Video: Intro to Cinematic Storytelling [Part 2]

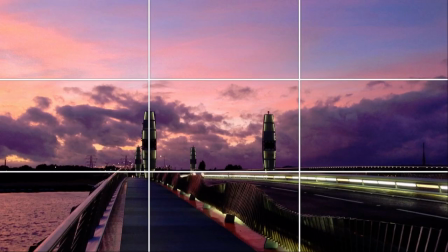[37:01]
Ah, there you go. So again, here, something with this bridge. Usually you get this situation where at least something is framed there. What's interesting in this example is the actual vanishing point of the image is in the third as well. So this means that all the lines are kind of leading into that one third there.
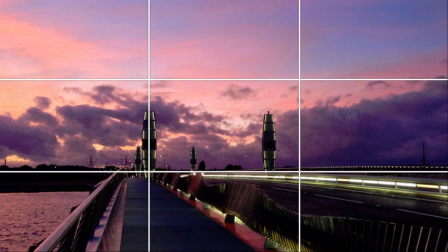[37:21]
And it sort of helps your eye get drawn to that that focal point of the image. And the cool thing with this is sort of it enhances the readability.
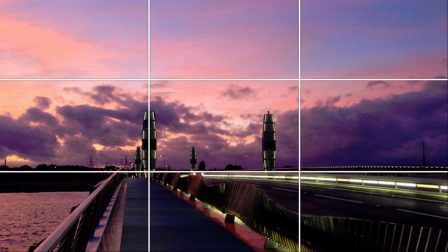[37:36]
It kind of gives some order to the image, and we kind of like that sense of order. So real life, of course, it's not really like good photography. In real life, everything's a bit of a mess.
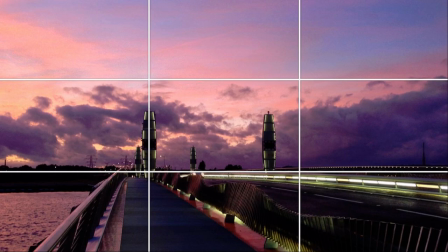[37:50]
You know, if you look at the real world, you walk outside some days and you'll just think, like, this isn't that great. Everything looks super detailed and very realistic because it's real, but it doesn't necessarily look good. So there's that difference between it looking like real life and it looking good.
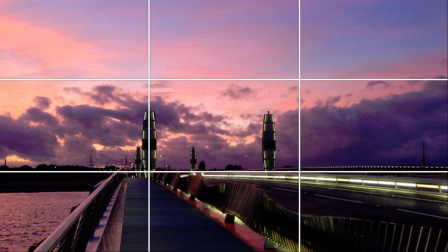[38:08]
So you need to still think about sort of good photography and how we can make things look pleasant, which is sort of the presentation effect, really.
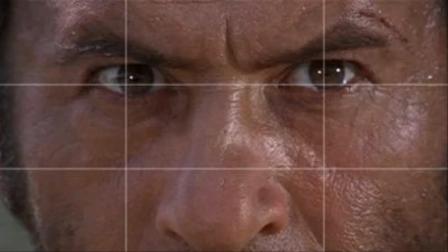[38:27]
Faces. So I sort of normal everyday world is this kind of chaos, and our sort of senses kind of evolved to allow us to sort of survive in the wilderness and how to sort of recognize certain patterns. So like the human face or like a hand, when there's a face in the image,
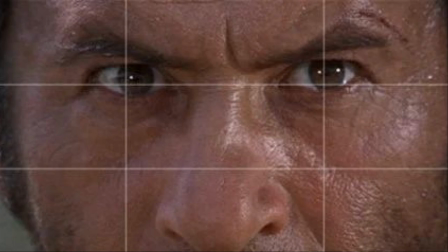[38:46]
or especially like eyes, we're definitely immediately drawn to those rather than anything else. You know, immediately you're looking at the character's eyes. So it's really something that you can use to get people's attention and communicate some sort of importance.
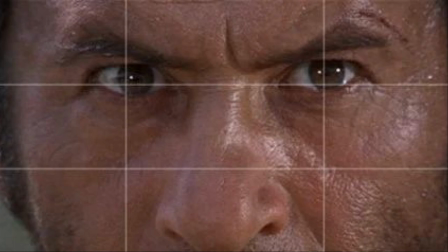[39:03]
So like this Italian shot here is like, oh wow, you know, this is super important shot because it shows exactly what this guy is thinking. You know, is he ready to draw his gun? Is he, you know, it's giving you immediately a communication about what's happening next in the story.
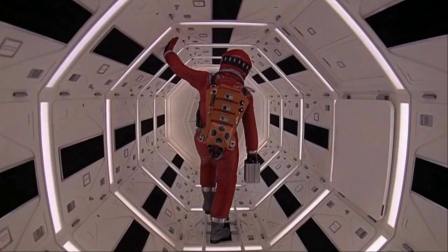[39:20]
Another cool technique, of course, is centralization, which Kubrick used a lot. This is one of the techniques where you can have characters that are completely central and all leading lines going straight into the center of the...
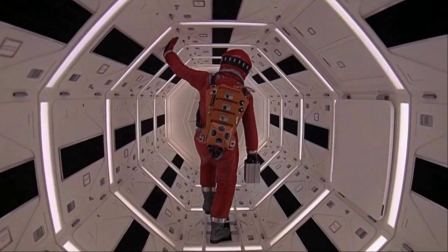[39:34]
I'm going to do this somehow with the web... The center of the image. Yeah. I try and match things up. To get so that everything is focused on one point. Another filmmaker that uses this a lot is Guillermo del Toro.
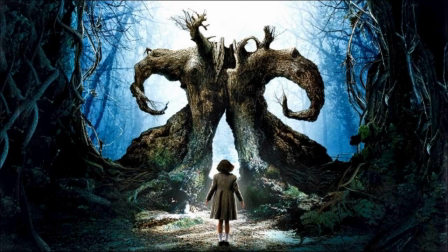[39:52]
Am I right? How do you pronounce that guy's name? Guillermo del Toro? Yeah. That del Toro guy. I don't know how to actually pronounce his name. But he makes great movies. Yeah, Kubrick again.
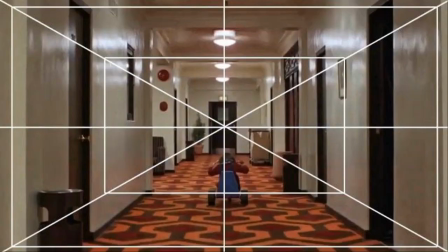[40:04]
And a few examples from Kubrick. That's Full Metal Jacket. Great film.
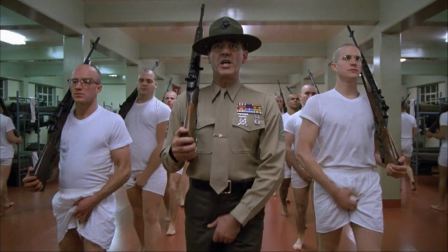[40:10]
And The Shining, also a great film. Kubrick didn't really ever make any bad films.
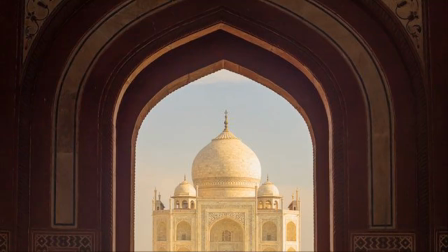[40:18]
This is random thing from Google Images. So this is more about frames within frames, which is where you get something, for instance, like an archway or a doorway or something to basically go
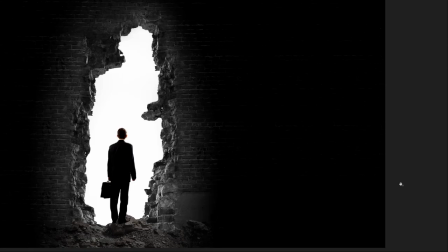[40:34]
around your character or your focal point to highlight their importance even more. And usually they have this super contrast around the character. And yeah, it's frames within frames, so there can be a number of different ways you can do this.
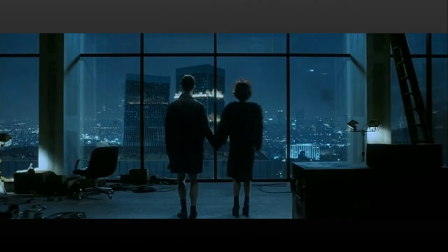[40:50]
Fincher uses a lot. This is a shot from Fight Club, the very ending of Fight Club. Very instantly recognizable shot, of course, most people know this. But yeah, even here you have both characters nicely framed, and then also each one framed within the frame.